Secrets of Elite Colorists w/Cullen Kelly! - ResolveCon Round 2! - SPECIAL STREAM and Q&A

How many are colorists or want to be full-time exclusive colorists? How many of you guys are editors? How many of you guys are filmmakers who just want to master different images? I'm sure there are different types among us here in this room today, okay? But regardless of your exact relationship with the craft of color grading, we all live in this sort of like Instagram culture, and I don't mean like social media culture in general, I mean as visual artists. A lot of us use Instagram as a way of conveying our art. It's a portfolio outlet essentially, right? And because we all live in this environment, we are used to seeing the five most eye-catching, most mouth-watering images from whatever the last piece of work that whomever that person is did, right? So if it's a DP, if it's a colorist, if it's a director, whomever it is, we're used to seeing like the five most popping beautiful images from the work that they did. And one of the biases that this introduces is the idea that all images should hit an 11. All images should pop. All images should blast. And the reality is that's not always true.
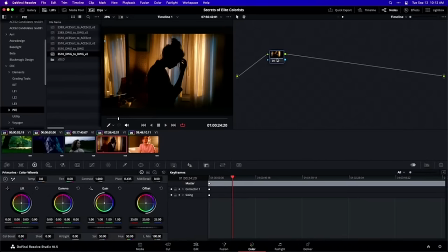And if we insist on it being true, we're going to run into problems. Let me give you an example of this. So we're now operating underneath this Fuji 3510 LUT that I set up at the timeline level of my node graph. I'm now going to go over to the clip level of my node graph and we're going to do a little bit of color grading.
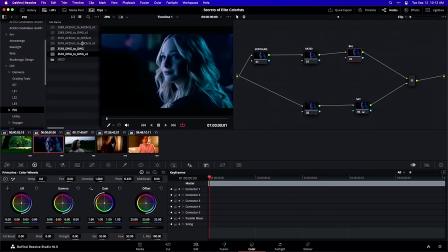So let's look at this second image here.
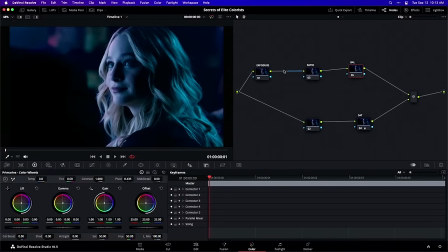I'm going to try to get this as big as I can for you guys like so and this is an image that I'm going to make up a word for you guys. You ready? Popability. This image has high popability. All right so if I just go in and do some basic adjustments.
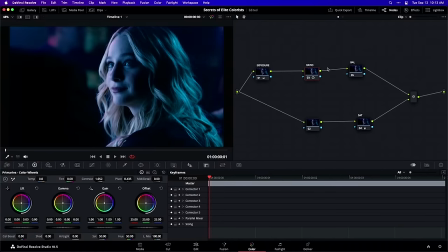I'm just going to maybe open up my exposure a little bit. I'm going to to my contrast ratio node, just increase my contrast pivot, try to get the image popping a little bit more. That's popping. And now I'm going to go over to my balance node and I'm just going to push some warmth into this image like so.
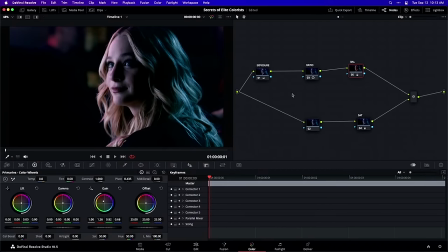Finally I'm going to go down to a saturation node that I've got set up down below and we're gonna try to pop those colors. Just really get kind of max out the color separation, get lots of good color going on here. Let me just double check something here. By the way, I'm operating in the HSV space with channels one and two turned off.
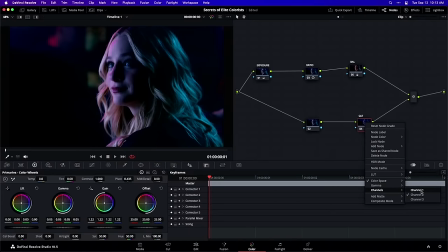If you've got no idea what I'm talking about, that's cool. I talk about it a lot on my channel, but essentially I'm using a different form of saturation than simply reaching for my saturation knob. All right, let's go up here and maybe just do a little bit more exposure. So as promised, I started with an image that felt pretty poppable,
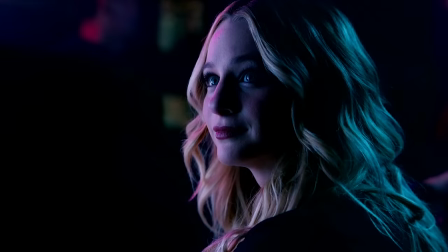and if I go full screen here and I go off and then on, I've been able to very quickly pop this image. This is one of those images that is kind of in my mind's eye when I refer to that like gallery of those five Instagram images that are popping up, okay?
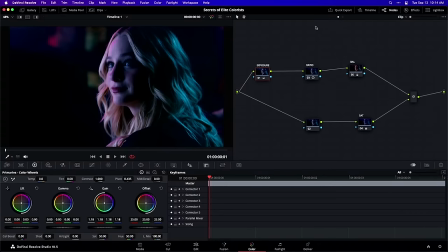It's a poppable image. That's great when those images come up. They're a lot of fun for us to color grade. Let's now go to the next shot in this timeline.
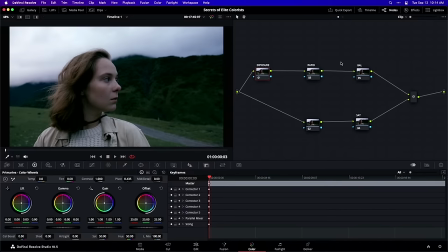Here we have a different shot. Now just for the sake of argument, let's try to pop this shot. Let's try to give it a similar treatment to what I did before, which if I were to kind of like thumbnail everything that I just did, I basically like increase the exposure or rather increase the contrast and increase the saturation. Like maybe we mess with the exposure a little bit.
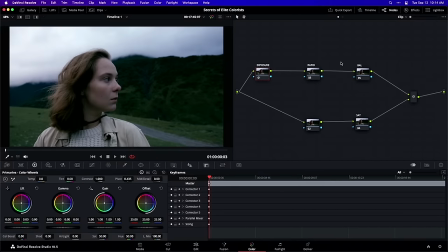But it's really just add contrast, add set. Really good recipe for popping an image, right? But let's see what happens if we try that here. I feel like exposure actually feels pretty good. I'm gonna try turning my contrast to the right, even though it almost immediately feels like it's kind of starting to gum up. If I look at the shadows, they're getting kind of clumpy. And I'm gonna go full screen with this in a minute so you guys can see that a little more easily.
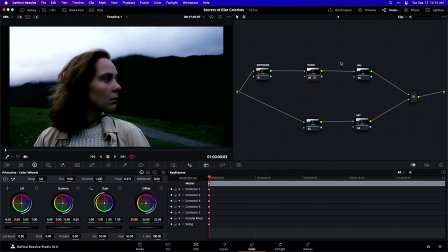Yeah, we don't love clumpy shadows. That's not necessarily, those aren't my sounds. What's the visual equivalent of that phrase? That's not my pixels. and then if we go over here to our balance you know like maybe we can optimize that and some kind of direction I don't know not much to be done there and then let's just go down to the sat node and kind of repeat what I was doing before
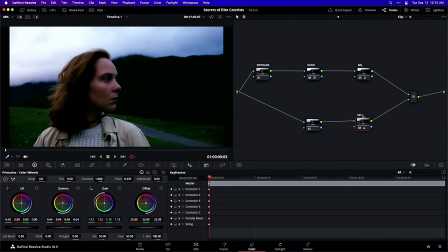so this is me trying like I'm kind of I'm I'm being like a I'm being my own client in my mind right now I'm going like okay I want you to get the same level of pop that you had here on this shot this is me trying that and if If we go
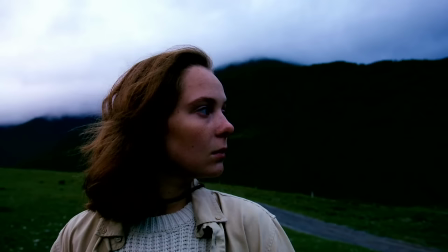full screen here and go off and then on, we're committing one of the biggest sins in color grading. This is like a free tip that you can take away that's really going to help your color grading.
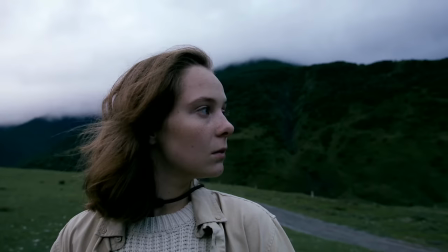If you ever turn everything off and there's anything about the before that you like better than the after, wipe it out and start over. Because we don't want to be in the business of trading a little bit of good to get a little bit of bad along the way.
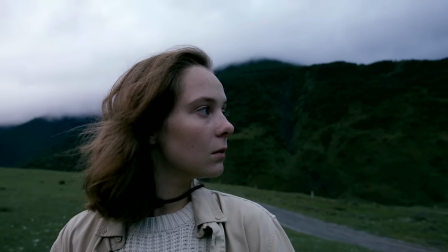We want everything to be a value add. So just the example that I come up with here is like, okay, I don't know, like maybe it's a little more snappy,
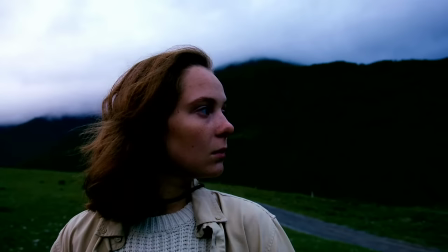but something about it like feels harsh, like the skin tone no longer feels naturalistic. I'm almost wondering if we're starting to skew kind of like purpley, indigo-y in a way that I'm not loving. There's plenty going on in this after that I don't like, even though I'm basically just following the playbook of what I was doing here in this image.
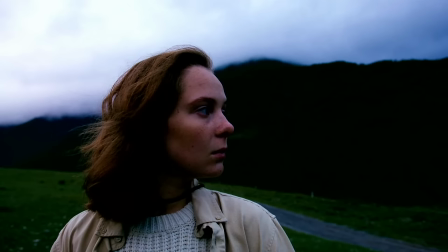Okay, so this is another secret of elite colorists. Not all images are going to pop at an 11, And if you try to make them all worthy of your Instagram feed, you're going to end up having a real challenge getting images to match against one another in the context of like cutting narrative. And you're also just going to end up with images that don't look very good. Because the reality is I've looked at this image and instead of saying, what does this image need?
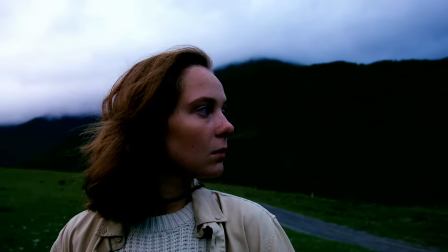What does this image want? What is going to be ideal for elevating this image into its ideal form?
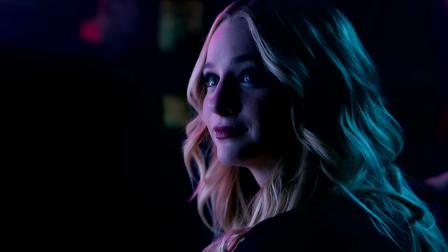I'm trying to apply a script based on something I saw in another shot. so this is a good counter example of
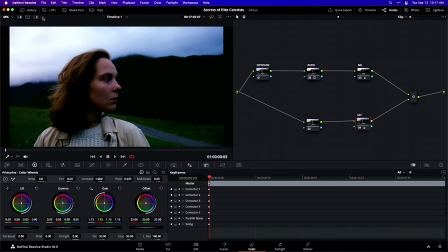sort of like failing to observe this wisdom okay here would be like the other way of going about it I'm just gonna grab a still of this and let's just go ahead
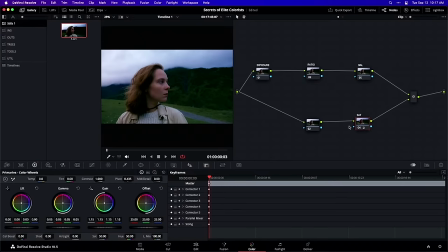and wipe everything out so we're gonna go kind of back to zero on things and I haven't necessarily rehearsed this guys but I'm just gonna look at
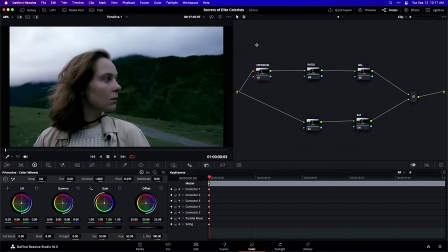this image and try to assess more like okay what do I see where are the visual opportunities what do I feel like this image needs so I'm just gonna kind of work through intuitively here and adjust my exposure, maybe bring it in a little bit, maybe play with this contrast ratio.
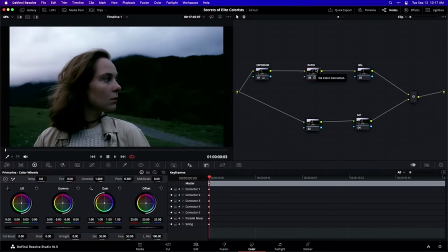We're going to talk about more nuanced ways to manipulate tonality in just a moment, but for now I'm just going to stick to my contrast pivot, which is indeed my go-to. I'm going to go ahead and do my balance. One thing that I'm seeing in this image that I do feel like is an opportunity is like it's skewing cool. It's always going to skew cool. We've got like just the environment, like the whole vibe of it.
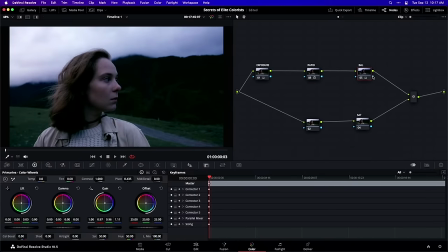It's already skewing cool, so I'm just going to try like leaning into that. Don't try to fight it. don't try to like get this massive separation of skin tone against background. Like not all images need or want that. So I'm going to try kind of cooling this off a little bit like so. And then if we go over here to our sat node, I'm going to take a much gentler touch, like more like something like that.
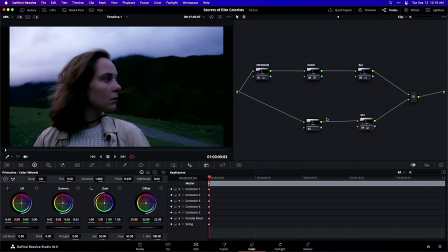And then if we do one more node, I'm just going to do kind of a trim node here, maybe drop my gamma, bring up my lift, a little bit more like that. I'm just kind of finessing tonality to make the image feel good unto itself, if that makes sense, as opposed to trying to make it match a vibe.
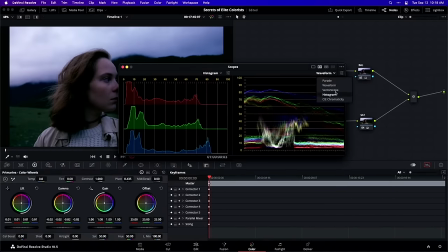Let's pull up our scopes here. I just want to get a reality check. This, by the way, is how I use scopes. This is how the colorists I admire use scopes.
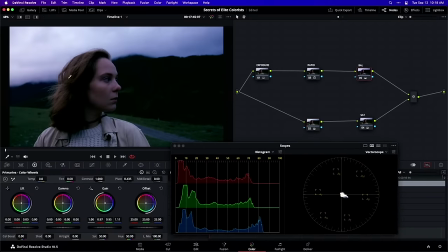I've been grading scope free so far. I'm just looking at the image and going like, ah, is it skewing like maybe a little pinky purple? And that is sort of proving out when I look at my vector scope. I'm just going to turn on my skin tone indicator here. So I'm just going to audition, kind of moving a little bit west with this, like so.
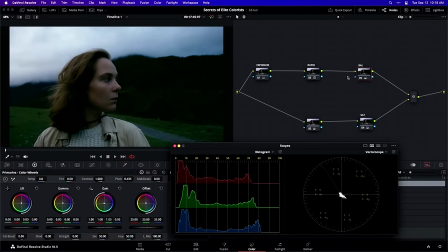We'll go before and then after, maybe a little bit more, maybe bring things a little more south as well. I'm just kind of feeling my way to a good result. This connects up to a couple of other things that we're going to talk about later on today.
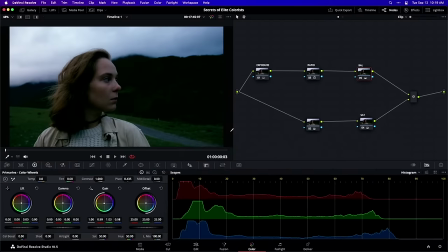But if we look at like what I've just kind of like felt my way to here in this version of things, let's go full screen and let's wiped to where we were before.
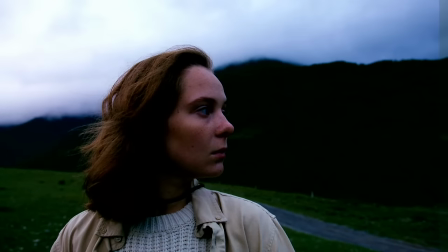So like there's more contrast here. This is actually the first version that I did. It actually is a more eye-catching image. Like if I'm walking past a TV in a hotel lobby, I'm probably going to get more grabbed by this image than by this one. But that doesn't mean this image is better.
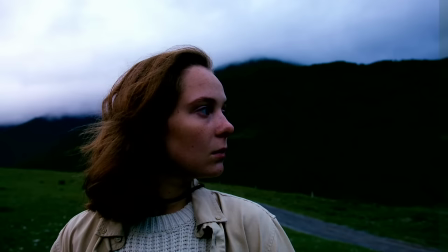That doesn't mean this is the better treatment for this image. It's all contextual. It all depends on creative intent. It all depends on the needs of the shot.